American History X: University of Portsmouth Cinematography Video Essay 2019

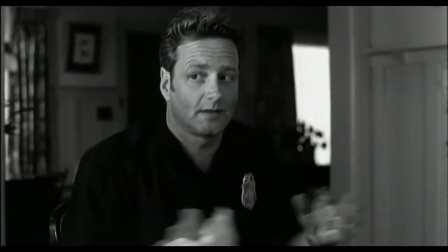American History X, directing and cinematography by Tony Kaye, follows the life of a reformed neo-Nazi told through flashbacks.
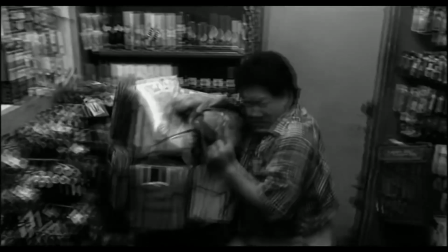In the film, we see the effects that Derek's actions have had on his impressionable younger brother, Danny, after Derek's release, 3 years after his murder charge.
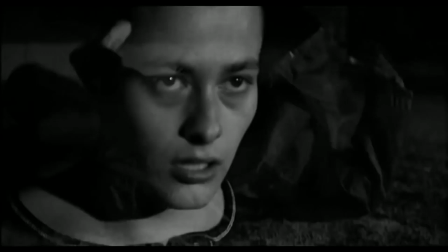In the opening scene of the film, we watch as Derek murders 2 African-American men who are attempting to steal his car.
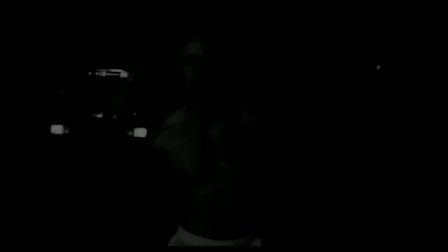His younger brother Danny watches on, begging his brother not to kill the men, and then later on in the scene, begging the police not to take his brother away.
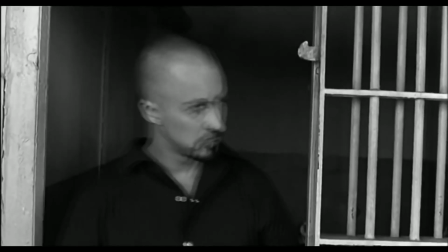The short sequence I'll be analysing shows Derek getting arrested after this event.
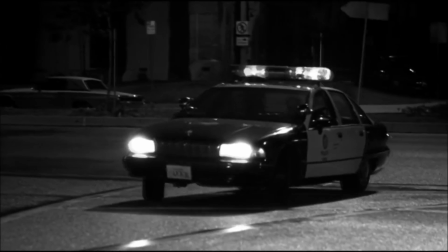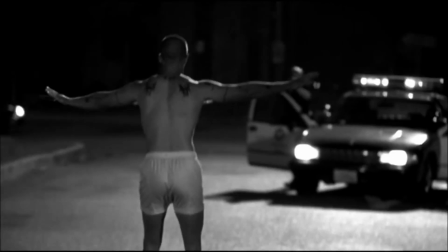Drop your weapon! Put your weapon on the ground! Put your hands up!
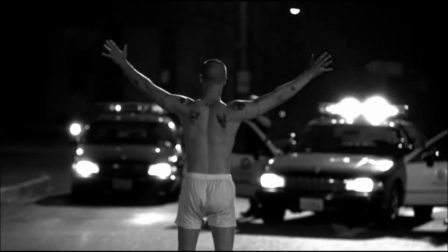I said get your hands up! Now turn around!
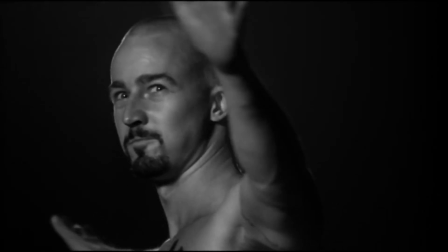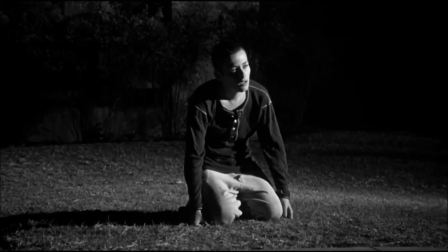Put your hands behind your head!
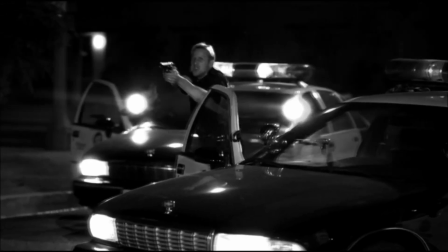Get down on your knees right now!
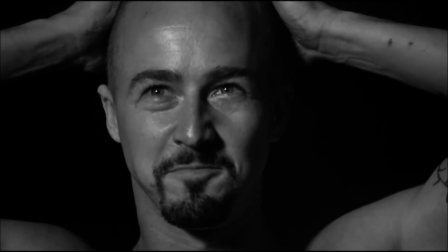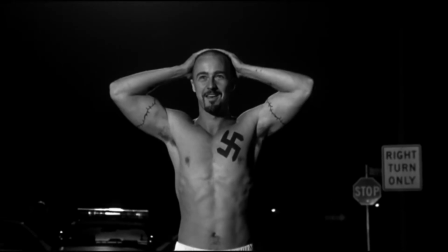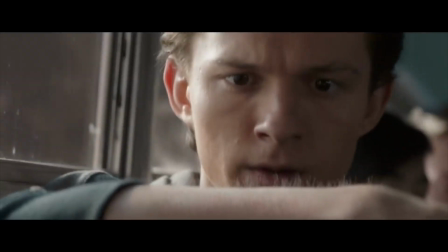The closer we get to someone, the more intimate things feel. Sharing a space with them allows you to easily share their emotions and feel sympathetic towards them.
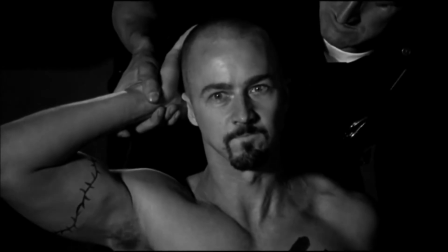In this sequence, close-ups are used to evoke fear as you're forced to be in close proximity with someone who is already established as a hated antagonist.
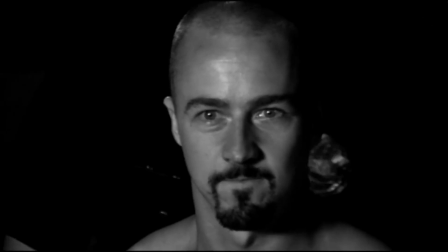In this case, the audience want to escape the harsh proximity.
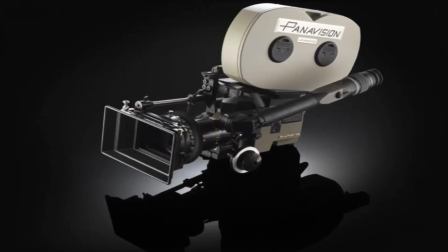American History X was shot on Panavision Panaflex series cameras, alongside Panavision lenses.
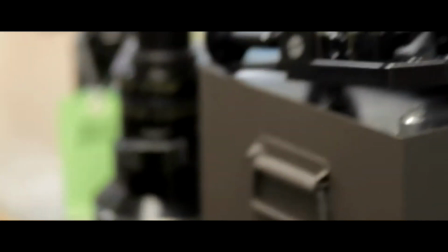The camera and the lens kit allows for a wide selection of lenses from 10mm to 150mm.
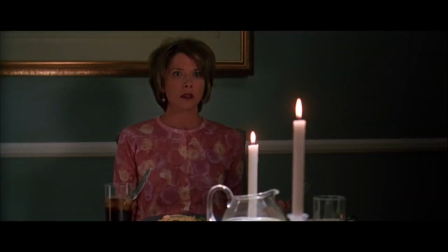The camera is also noticeably known for its use on Sam Mendes' American Beauty 1999 and David Fincher's Fight Club 1999.
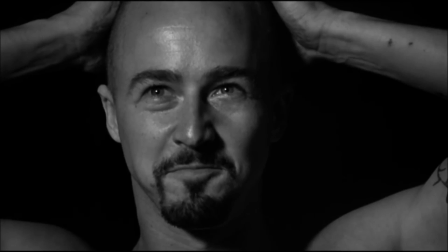In this shot, Tony Kaye chooses to use a tighter Panavision lens, meaning the image is partially cropped. By cutting out part of Norton's head and arms, we are forced to watch only his facial expressions. The focus on his smile and the heightening of his eyebrow as he raises it helps establish his character by conjuring more fear and hate towards him.
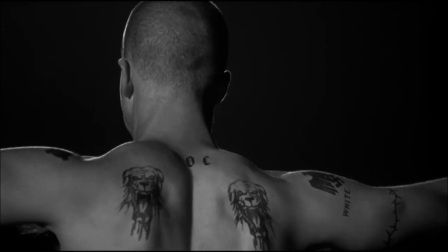When Edward Norton's character is ordered by police to turn around, the camera lowers, looking up at him.
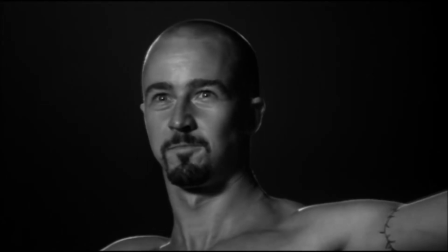A low-angle shot is commonly used to assign power to a character as they appear dominant over everything else in the scene.
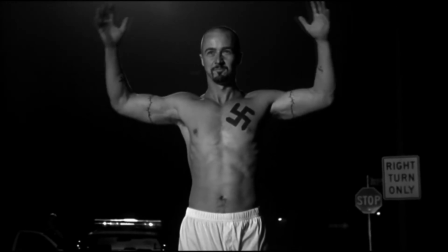Despite the whole scene being shot handheld, the steadiness of this shot on a tripod or Steadicam makes this particular image stand out as key.
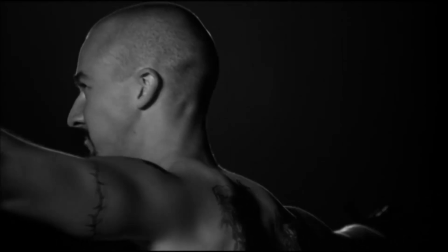As well as this, the shot is slowed down to help heighten the tension that would have been felt by the officers and his brother Danny, as well as from the audience's perspective.
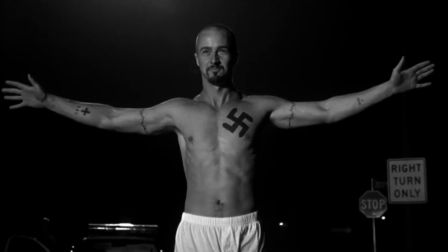The use of a medium-wide shot in order to show Derek's full empowering figure alongside the low-angle shot itself depicts Jesus' imagery in Derek's stance and expression.
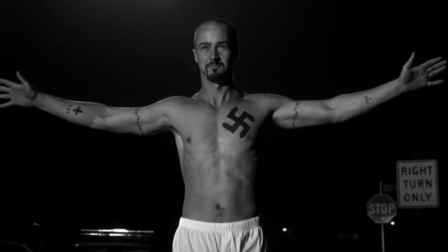The use of camera techniques mean that despite not being the authority in the scene, he is still in control. By having the shot as a medium-wide, Tony Kaye has maintained Edward Norton as a main figure in the scene without losing too much of his stance.
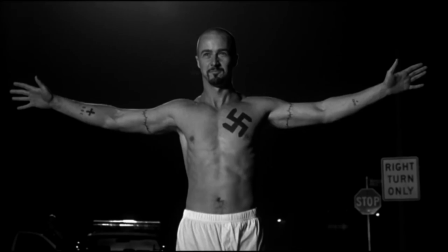The impact of this makes him look like Jesus on the crucifix, a man being judged and suffering because of his beliefs and actions.
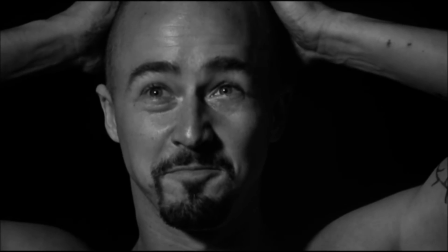Derek later smirks, and partnered with the position of his arms, shows that he believes he is the saint in the scene.
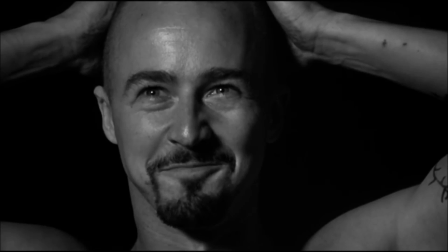When arrested, he goes without complaint because he views himself as a martyr and that he is doing this for his cult following and for his family.
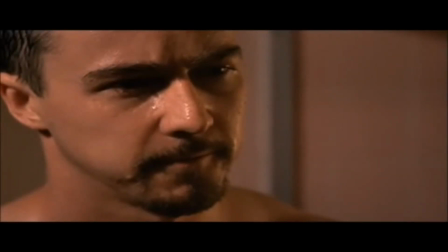American History X is split into 2 prominent sections that alternate throughout the film.
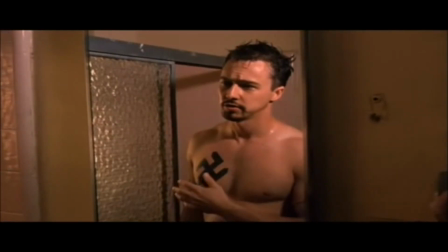These are present day and the reformation of Derek as a person in modern society, and the past, when he was relevant in the neo-Nazi society. These 2 different times in Derek's life are defined by different colour palettes, with the past being black and white, monotone.
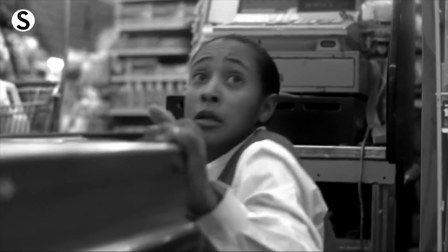The black and white palette is symbolic of how Derek views the world and how he only sees black or white in a person,
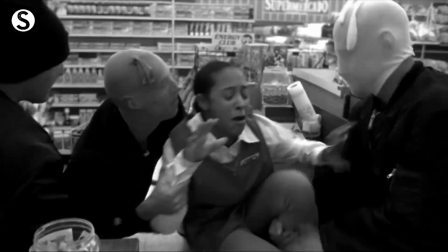nothing deeper.
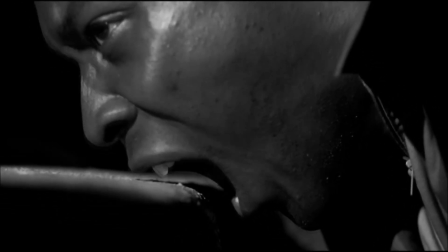This scene is one of the most intense and memorable scenes within the film due to the sheer violence and disregard Derek has to other people.
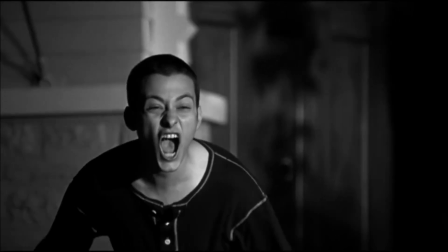One of the ways Tony Kaye directs this scene to make it more intense was by having it take place in the cul-de-sac Derek and his family live in.
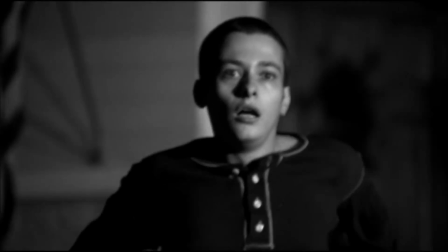By having this sequence take place in an area commonly known to be quiet and peaceful, Kaye creates contrast to the violent actions taking place.
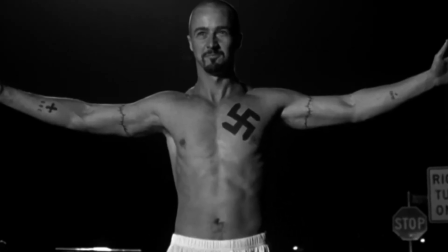As an open racist, Derek has a large tattoo of a swastika, the Nazi symbol,
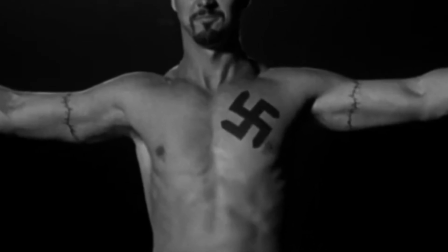in pure black ink that is hugely prominent and obvious, despite the use of black and white in the scene.
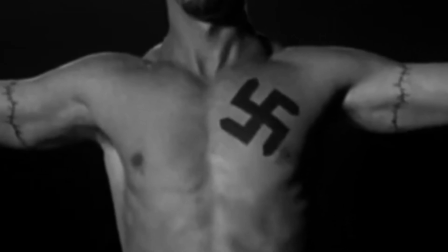The position of the swastika shows that Derek holds his values close to his heart at all times.
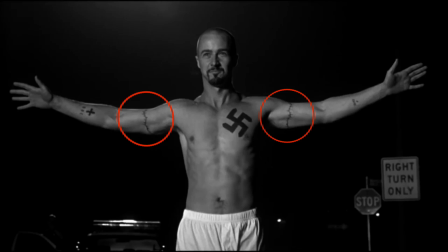Additionally, he has 2 tattoos of barbed wire or thorns, which can in turn be likened back to how Jesus had his crown of thorns.
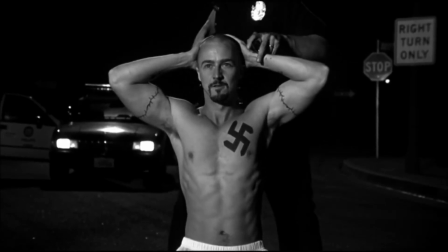The boldness and obviousness of Derek's tattoos reiterates how he is proud of being a Nazi,
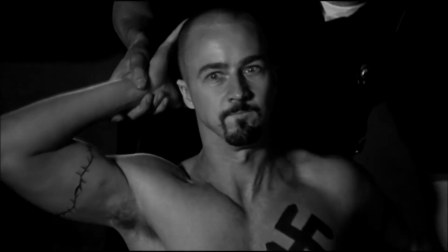and that no matter what, there will be a reminder of his devotion to the neo-Nazis.
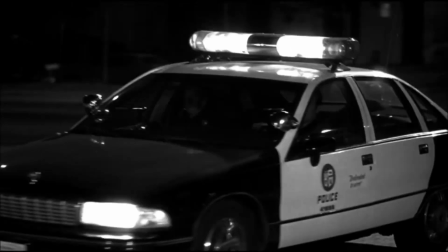The chaotic movement of light naturally sets off fear in the audience, but it can be exploited to raise our sympathies for a protagonist.
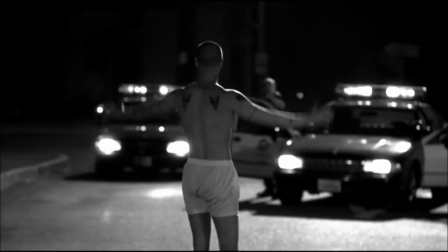The light in this scene is practical, as it has reason to be there, and is lit by the car headlights, the police sirens and streetlights.
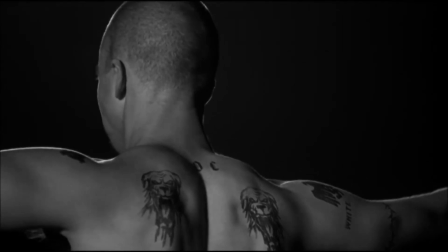The light in this scene is also motivated by the movement of cars and the people stepping in front of the headlights.
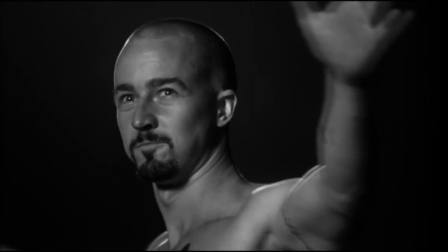However, it is also motivated in the sense that when his back is turned to the headlights, we don't question why he is still just as lit.
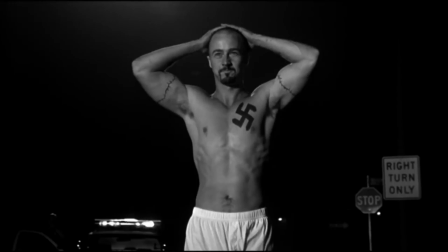This therefore shows a 3-point lighting setup in the shots of Edward Norton. A key light to the left of the image, keeping him lit. A filler light to the right of the camera, softly enhancing his features and keeping shadows at bay. A backlight, motivated by the police cars and used to bring him forward in the scene.
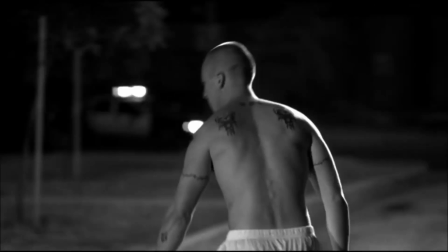The harsh dramatic lighting in this scene complements the actions taking place.
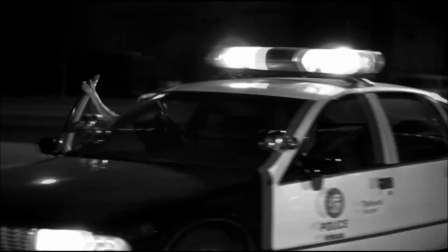A softer light would cause the scene to lose its tension and will not complement the black and white colour palette used.
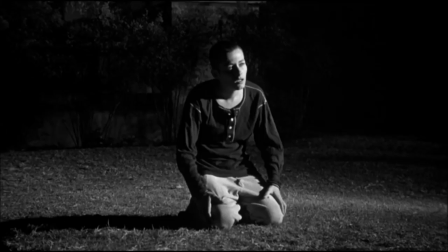Danny is illuminated, as if he has had an epiphany, as he watches his brother be arrested. Here he stays on the ground, on his knees, as if praying to a deity, whilst having a single light highlight his positioning on the ground.
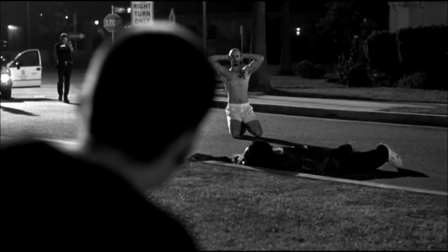This is intercut with Derek turning around to smirk at him, hands outstretched in a godlike position.
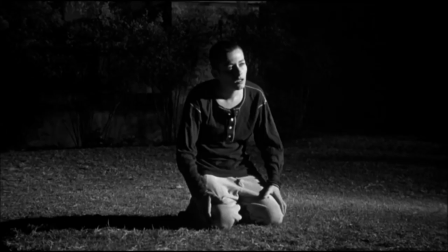It is here we are first made aware of Danny beginning to shift his outlook. Danny believes that his brother did nothing wrong, which could be said to be the reason he begs the police not to take him. Danny finally sees the world from his brother's perspective, and his hatred for black people comes to light, potentially blaming them for Derek's arrest and incarceration.
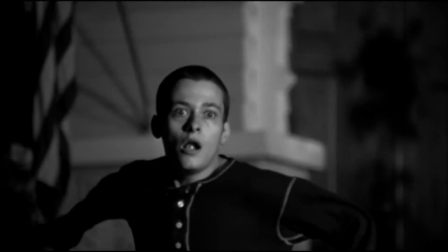American History X is driven by diegetic sound. This is sound that has relevance to the scene and would be expected to be there.
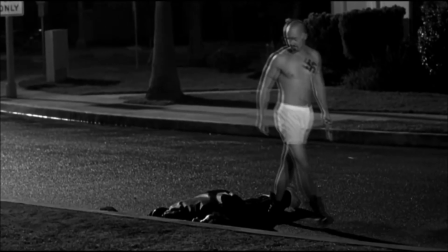A prime example of this would be the police sirens.
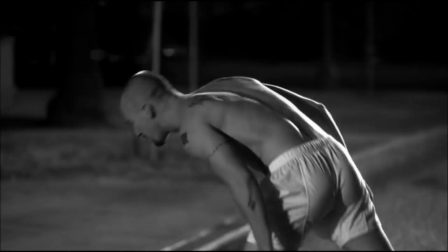As the police cars rush around the corner to arrest Derek, the chaotic sound of the sirens evoke an emotional response of fear to most people.
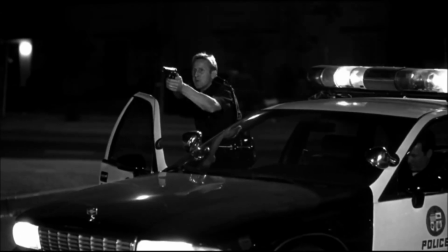In this sequence, we see Derek calmly place his weapon on the floor, turn around and smile.
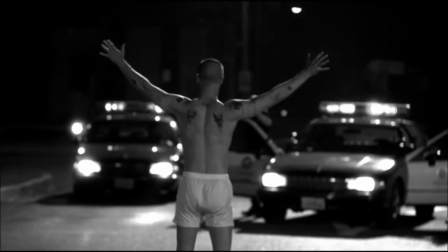This reaction to the sound puts an audience on edge, as this isn't considered to be a normal reaction.
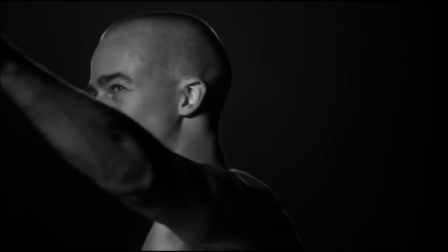Another way American History X uses sound to evoke an emotional response in an audience is through contrast.
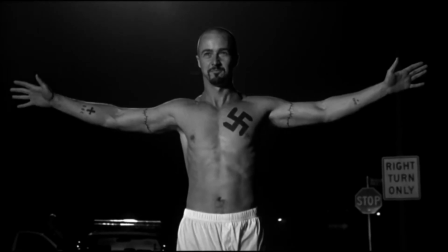As Derek turns to face the camera, the police sirens die out and instead replaced by an angelic, classical piece of music composed by Anne Dudley.
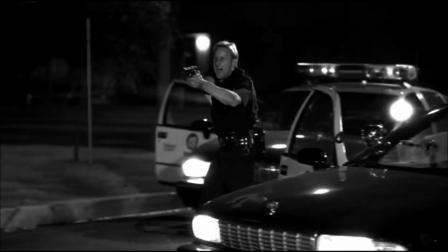Unexpected change in musical features,
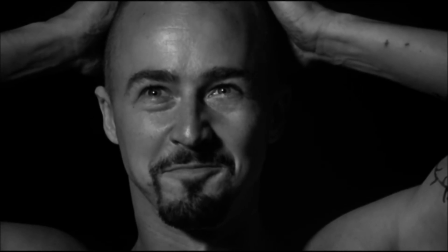intensity and tempo is proposed to be one of the primary mechanisms by which music induces a strong emotional response in listeners.
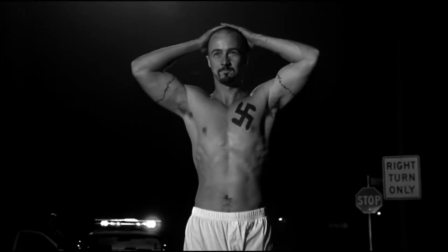In this scene, through a variety of cinematographic techniques, Tony Kaye manages to visually communicate key details of the film's character and narrative.
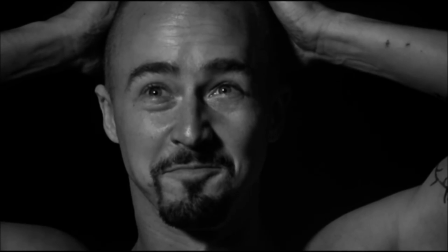Careful control of light, framing, lensing and sound design helps to transform this early scene into a vital early
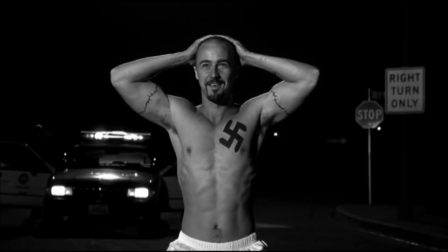moment in the story that sets up the powerful imagery and symbolism of American History X.